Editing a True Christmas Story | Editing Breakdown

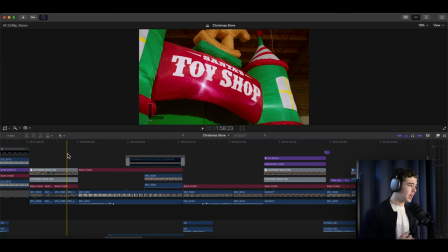He's the DP, director of photography, and he filmed this. He was over filming this whole thing. And so if you want to see that video, I'll put, again, a link in the description or pop up something over here, show it at the end,
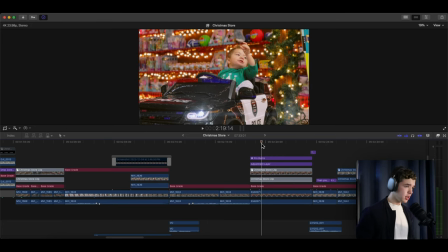and you can check that out. Now here, there is a slow zoom in,
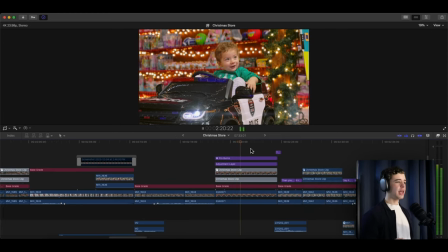right, that is added in post
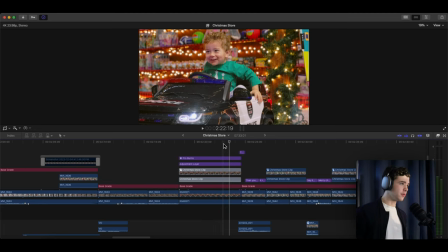because, you know, he's doing a bunch of cute little kid stuff. Hanging out in the police car. And
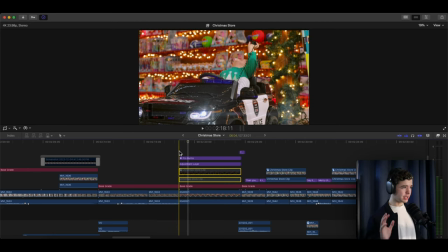now, a small little detail that is added on is, I don't know if you know what it is, but Black Pro Mist is generally something that is added with,
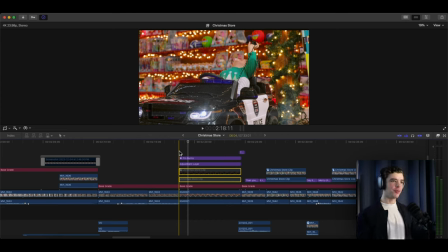I don't do a lot of footage stuff, so you know, don't get on to me if I'm wrong about this, but something that you put over the lens of a camera that, in a sense, fogs the highlights to make it look a little bit more dreamy.
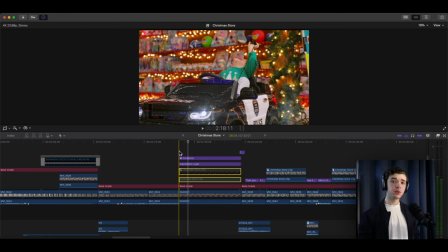And so I did that for a few clips, and you're actually going to see it a lot more later on in this video. But if you look at the highlights and like the bulbs and stuff that's wrapped around,
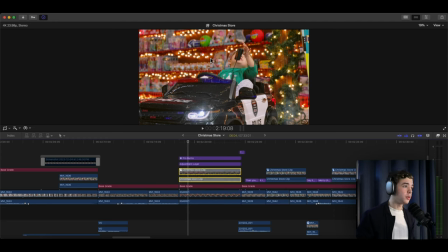this is with it off and it's with it on, and so it adds a little bit more of a glow blur type fogginess around the highlights that's very subtle.
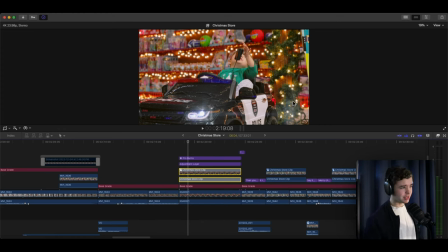And another thing that is also added is the lens flare from the car light right here. That's added in post. See the flare going right here?
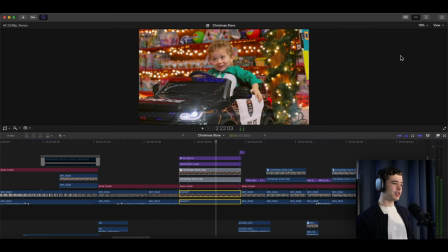That's added to kind of give it, you know, just a cool little thing. See, without, with. Just to kind of give it, make it more of a cool shot.
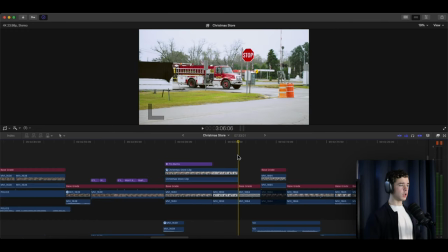I bet you didn't know that. All right, now on to the next section.
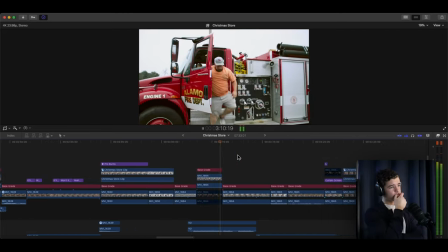Dalton has been a volunteer firefighter in Alamo for 15 years. He has 3 children and a newborn.
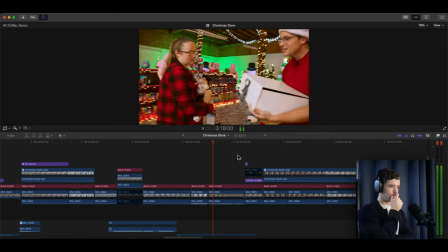We thought it'd be nice for Dalton and his wife to get free diapers for life from our friends at Every Life Diapers.
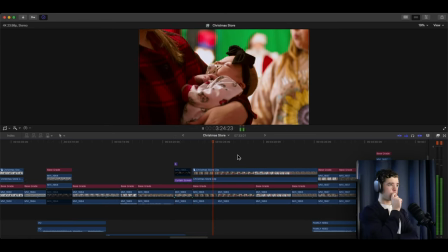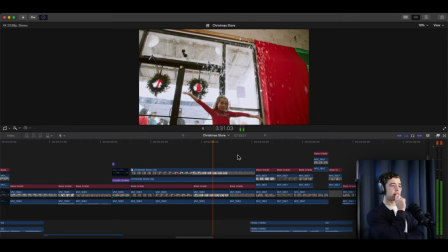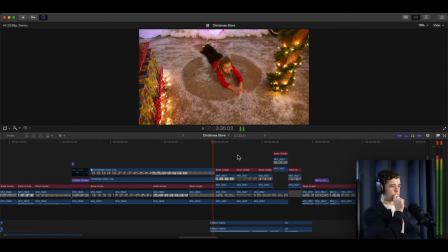We reached out to a few other fans.
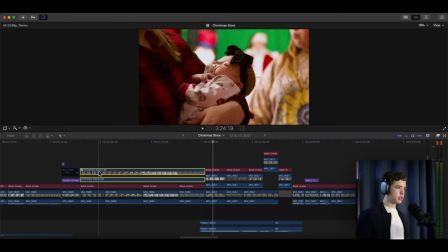Now, again, some of the Black Pro Mist is added in these shots.
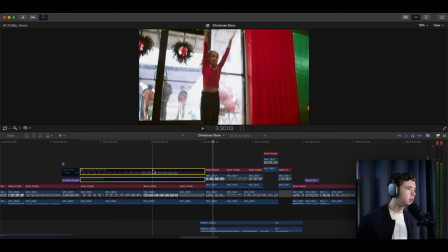Very subtle. but it is there.
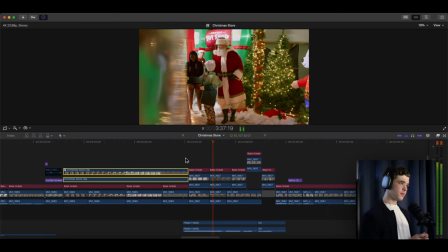We reached out to a few other families in the community who are in need this Christmas, welcomed them into the store early to pick out a toy.
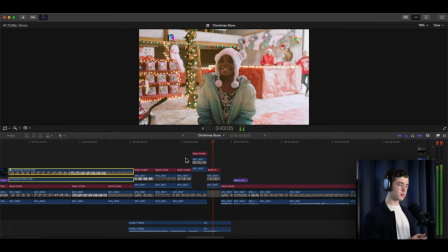I don't think the kids minded at all. Do you want to go see Santa?
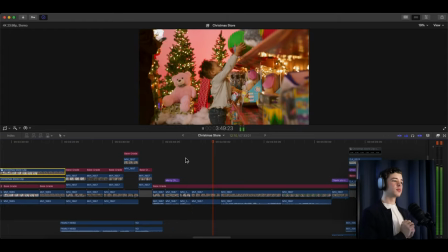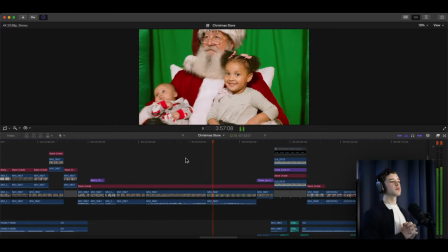Countdown's back. Here we go. 1, 2, 3. Say Merry Christmas. Thank you so
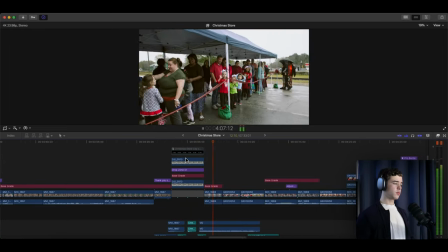much. By the time we were ready to open the store, hundreds of families had shown up in a line.